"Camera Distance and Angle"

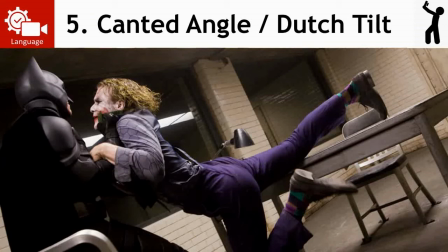[24:30]
Everything's on a bit of a tilt to suggest chaos or disorder or that, you know, a break in normality. So Batman's like acting out of character here. And canted angles, like extreme close-ups, aren't used really, really frequently in films.
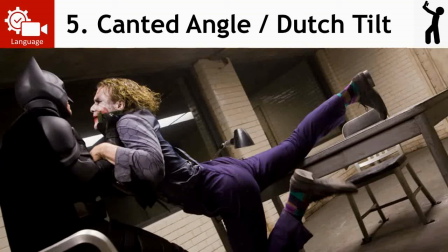[24:46]
They're used sparingly to create this effect when you need it. Right, there's only 2 more shots to do.
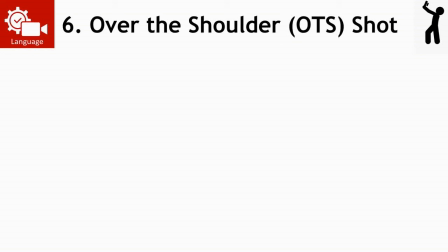[24:52]
These aren't so much angles as just like different kinds of shot that I wanted to talk to you about. So the over the shoulder shot, you can abbreviate that to OTS if you needed to, because that's a long phrase.
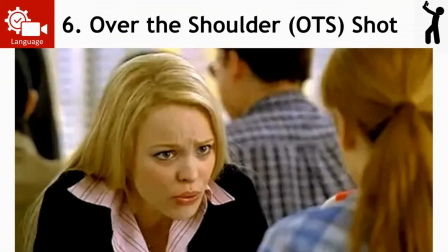[25:04]
Is just what it says on the tin again. It's filmed over the character's shoulder looking at someone else, and it's there to draw connections between characters, right?
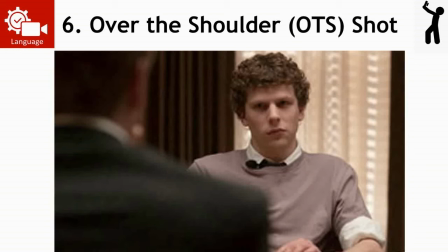[25:12]
So it's often used for conversations, because if you imagine a conversation just filming it with just mid shots or just close-ups, it would actually seem a wee bit less like a conversation and more like loads of people doing speeches just at each other. Whereas, as you know, conversations involve a bit of back and forth, a bit of reaction. Body language is important in conversations.
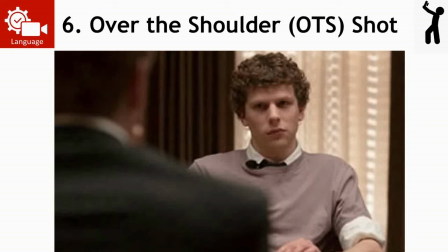[25:31]
So over the shoulder shots draw you into the connection between the 2 characters.
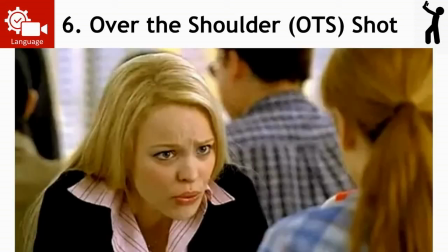[25:38]
But there we are, a conversation between Regina George and Lindsay Lohan's character,
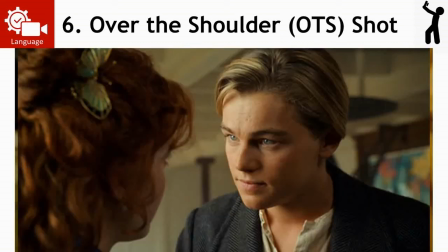[25:43]
and a conversation between Jack and Rose in Titanic, and drawing you into the relationship between them. Look how close they're standing, look at the connection, like he's staring really earnestly at her. So over the shoulder shots are there to, like I said, used for conversation or to draw us into a connection between characters.
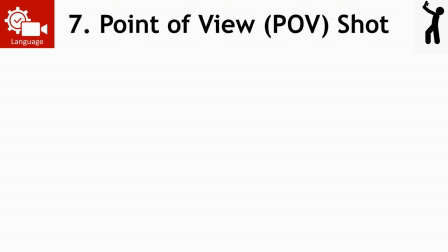[26:01]
The last shot, you might be glad to know, is a point of view shot, POV. And this is where the camera just becomes the eyes of the character.
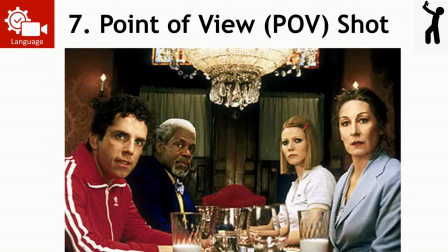[26:12]
So everything's filmed from their point of view, their perspective. So this person's obviously just said something a bit outrageous at this dinner party and everyone's looking shocked at him.
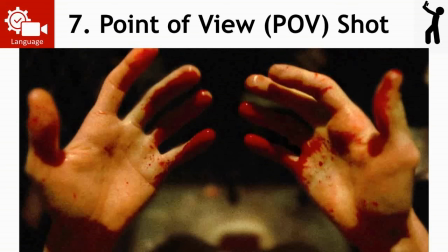[26:21]
Or this person's obviously either got a bleeding nose or has done something terrible, maybe something violent, and the point of view shot looking at their hands. So it puts the audience in as the eyes of that character,
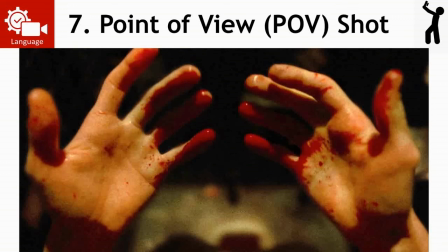[26:35]
putting you in their shoes to watch things from their perspective. And that can be really useful if you want us to, if as a film director they want the audience to sympathize with the character or experience things from their point of view. Or it can also be quite useful if you want to obscure things for the audience,
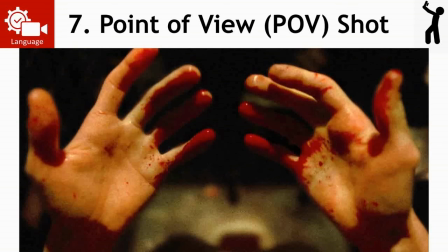[26:52]
and like you quite often see it at the start of like CSI or like, I don't know, in like cop dramas or horror films, you might just see a camera like moving through the woods and hear breathing, right?
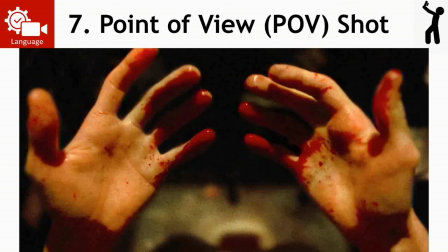[27:04]
And you get from that this is a point of view shot and this is someone running through the woods, and you're trying to figure out, is it the victim, is it the murderer, and things like that. So it can be quite disorientating for the viewer as well. It can make us question whose eyes are we seeing things from, or if it's obvious whose eyes we're seeing things from,
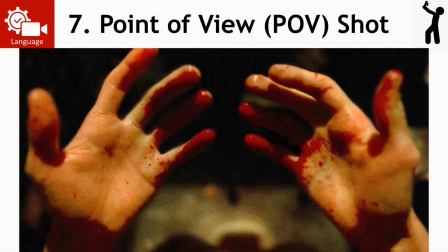[27:20]
then it's there to let us experience things alongside that character. All right, so that was quite a lot of information.
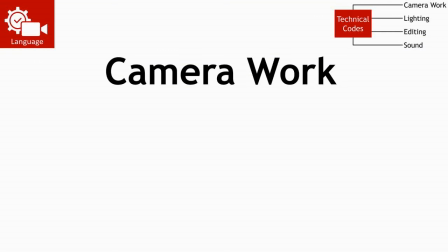[27:29]
Now, hopefully you paused that video plenty and you can rewind it. That's the good thing about these videos, right? You can pause things and rewind it if the teacher goes too fast, and you can like mute me if you're sick of hearing my voice and stuff like that, which you can't do in class. So that's one good thing about these videos, eh? Right, so camera work that we've looked at so far is distance,
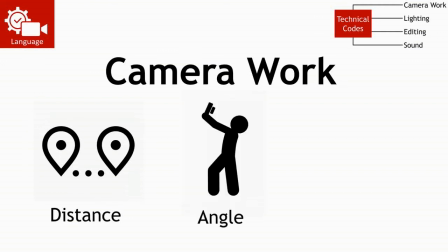[27:48]
so the distance between the camera and the subject, and the angle is what we've looked at so far.
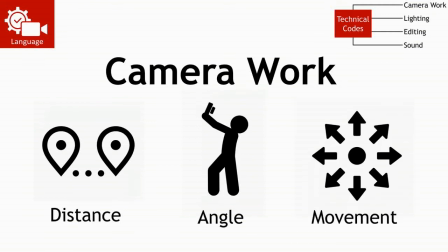[27:54]
All right, and we're going to come to look at movement later.
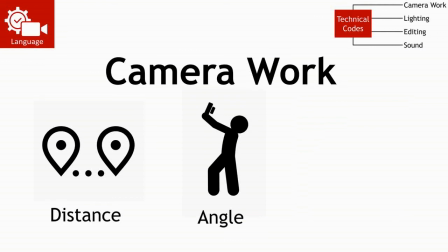[27:56]
But you should now hopefully have notes on 5 different distance shots that we talked about, from extreme close-up to establishing shot, and 7 different other kind of shots that refer to angle, high, low, point of view, things like that. So you'll need those notes going forward for the next task and for subsequent tasks.
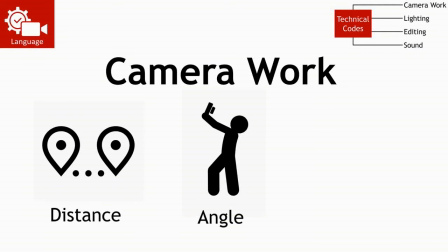[28:15]
So if you haven't taken notes, it might be a good idea to go back and do so at your own pace. You know, like take your time if you want to just do distance first and then, you know, go and get a cup of tea and come back and do angle, whatever.